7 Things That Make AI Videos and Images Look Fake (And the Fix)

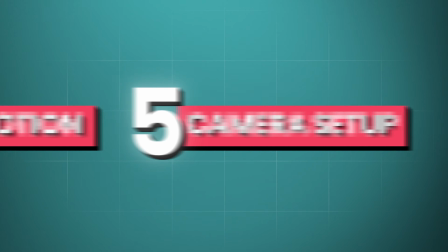0s
After spending over $10,000 in credits, I realized that there are only 5 things you need to learn to create hyper-realistic videos and images with AI. And today, I'll show you what these are and how to use them to stop getting average results that look like AI. Starting with the first one, which is the subject. This is the first thing people pay attention to when they look at your video.
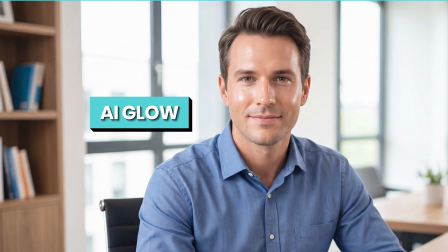19s
And one of the biggest problems with that is the AI glow. You see, in reality, no human has perfect skin. It usually has small imperfections like wrinkles and eye bags, but most of the time, AI just ignores that and creates something perfect.
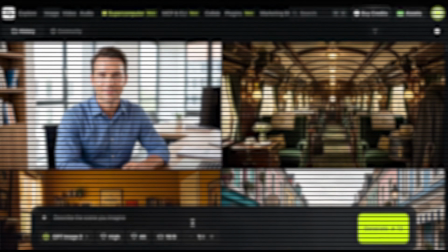31s
So let's get inside Higgsfield, where I'll show you how to fix that in just a few clicks.
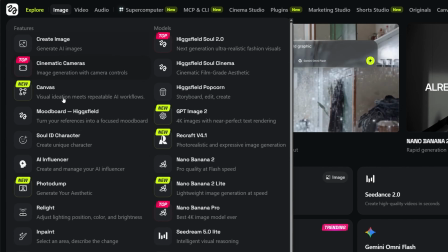35s
Now, Higgsfield is an all-in-one platform that gives you access to all the popular image and video models out there, which is what I use to get the best results. So if you want to follow along with this tutorial, I'll leave a link in the description down below where you can sign up.
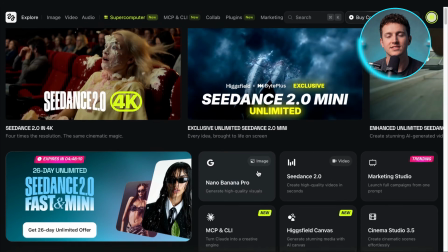48s
Once you're inside, this is the homepage you'll see.
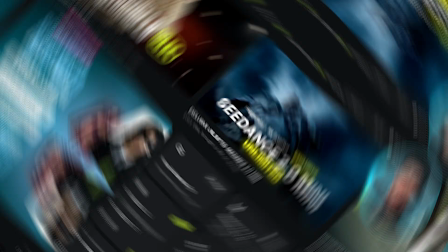51s
And because we want to create a human subject that doesn't feel like AI, we'll head up to the toolbar and click on the image section, then on Create Image. Now, this not only saves us a lot of credits compared to generating an AI video from scratch, but it also gives us full control over everything.
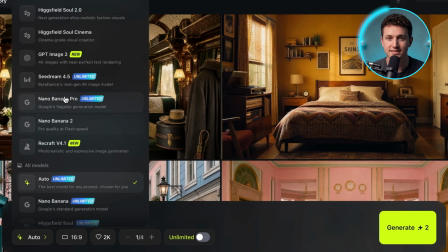66s
So now let's pick the image model. And for this, I'll go with GPT Image 2.
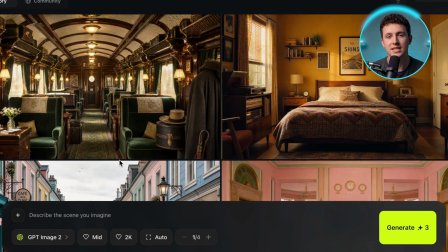71s
It's one of the best at prompt adherence, so it actually listens to all the details we give it. First, let me show you what a normal AI generation looks like.
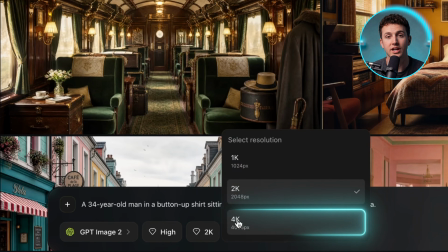78s
So I'll paste in this prompt, set the quality to high, the resolution to 4K, and the aspect ratio to 16:9, and press generate.
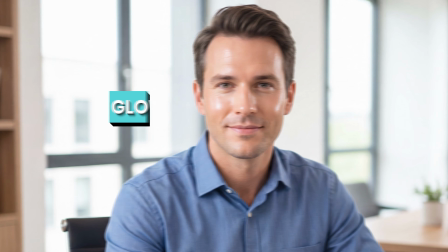85s
As you can see, this clearly looks like it was made by AI. He's got this AI glow on his face, and everything is just too perfect to be real.
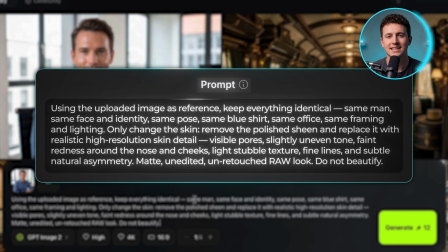92s
So if I change the prompt to this one, where I tell it to add some small imperfections, like visible pores, a slightly uneven tone, and an unretouched raw look, while keeping everything else the same, this is what it gives us back.
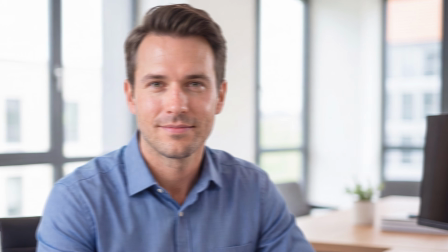103s
Now, I'm not going to judge the background or anything like that, since some of it might still look like AI, but what we really care about here is the face.
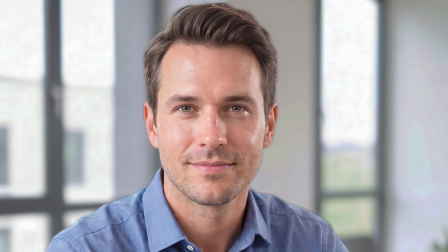110s
And you can tell it did a really good job. You can see the small imperfections now, the fine lines, his stubble, even a bit of redness around his nose and cheeks.
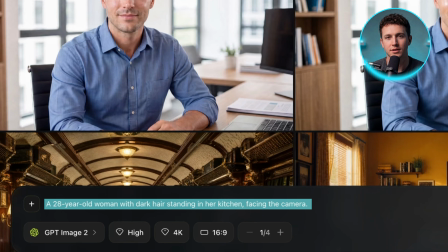117s
Now let's see another one, and I'll use this simple prompt first to show you the before and after. Again, we have this extremely glowing skin with 0 imperfections.
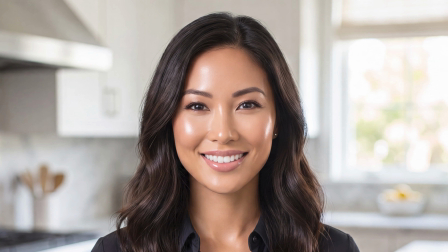126s
She looks like she's wearing a ton of makeup and sitting in a lighting studio, which is just not realistic at all.
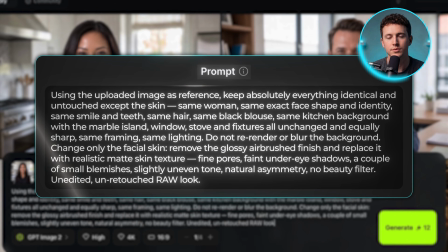131s
So to make it actually feel real, I'm going to use this prompt where I keep everything the same and only change her face.
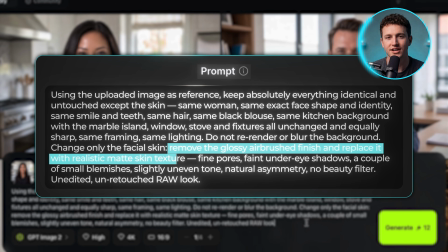136s
I remove that AI look, add some small imperfections like small blemishes, and press generate.
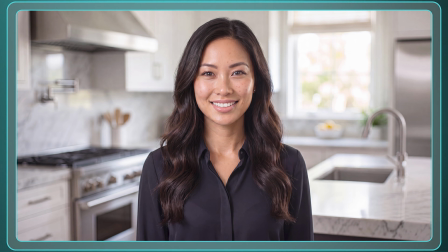142s
Now, I honestly think this is finally looking like a normal person in the morning in her kitchen, with no extreme makeup or Snapchat filters on. So we did a really good job with this one too. But now let me show you how you can actually change the age of a person with just a few details.
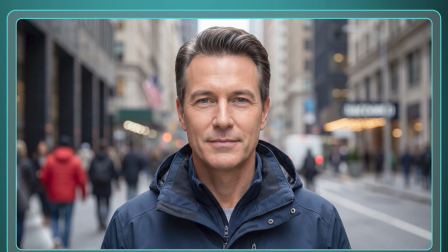155s
So I'll remove the previous prompt and use this one. This gives us the same generic AI looking face with smooth skin and everything that gives it away as fake.
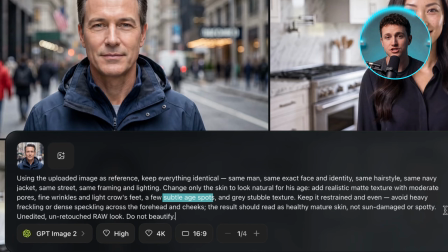163s
But if I paste this prompt and clearly tell it to add subtle age spots and gray stubble texture, it gives us this result.
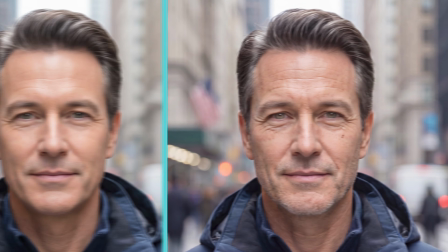170s
And I think this not only looks more realistic, but it also changed his age by about 10 years, making him more mature, just like I wanted.
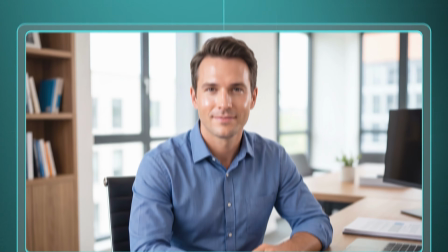177s
So with prompts like this, you can turn any subject that looks fake into something realistic. But this was just the subject, and that alone isn't enough to make a whole scene look realistic, which brings us to the second thing, and that's the environment. But let me show you what AI actually does when you try to create a normal environment. So if I paste in this prompt, this is what we get.
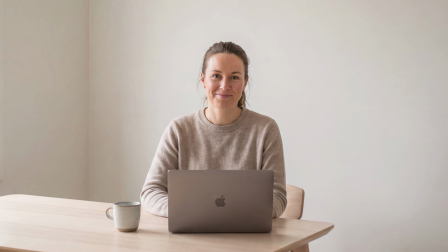197s
Everything looks nice and clean, but it honestly feels like this woman just moved into a new house and barely got a desk to work on.
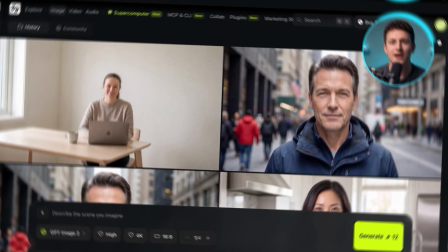204s
So it's too simple, and it feels off. But here's how you can turn that into something 10 times better.
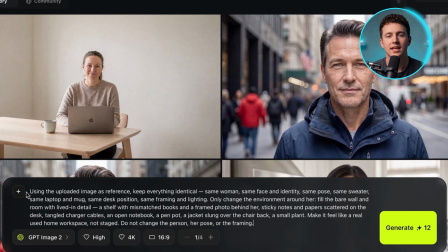208s
I'll write this specific prompt where I add a lot of varied props, and then click on the plus button and add the previous image as a reference.
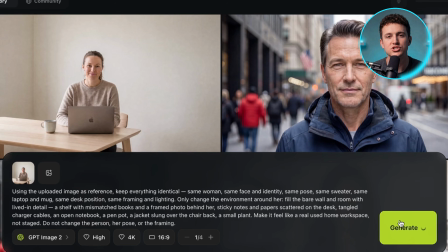215s
Now let's just press generate and see what GPT Image 2 comes up with.
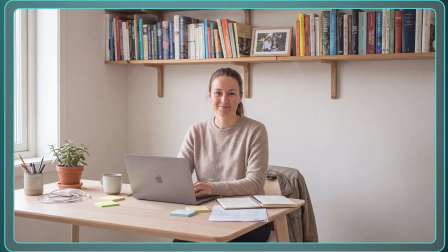218s
Well, what I really like about this generation is that it has this natural mess that makes it feel realistic.
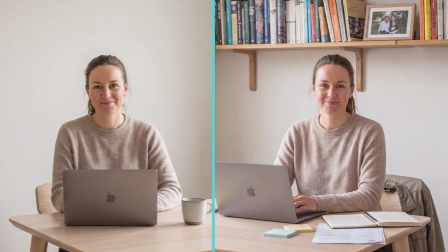224s
It's not a perfect image of a woman sitting at a desk, just like you'd normally see in an ad.
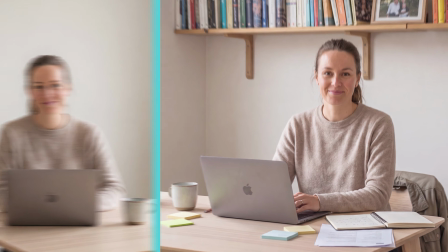229s
Instead, there's quite a lot of mess on the table.
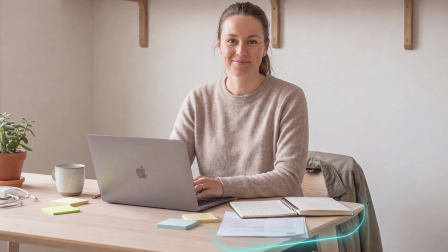231s
We've got the charger, the sticky notes, and the open books all around her laptop, which is just how a normal person actually works day to day.
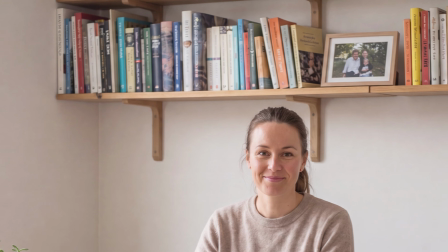239s
Plus, we've got those books up on top, which again aren't perfectly lined up, but that's exactly what makes them feel natural.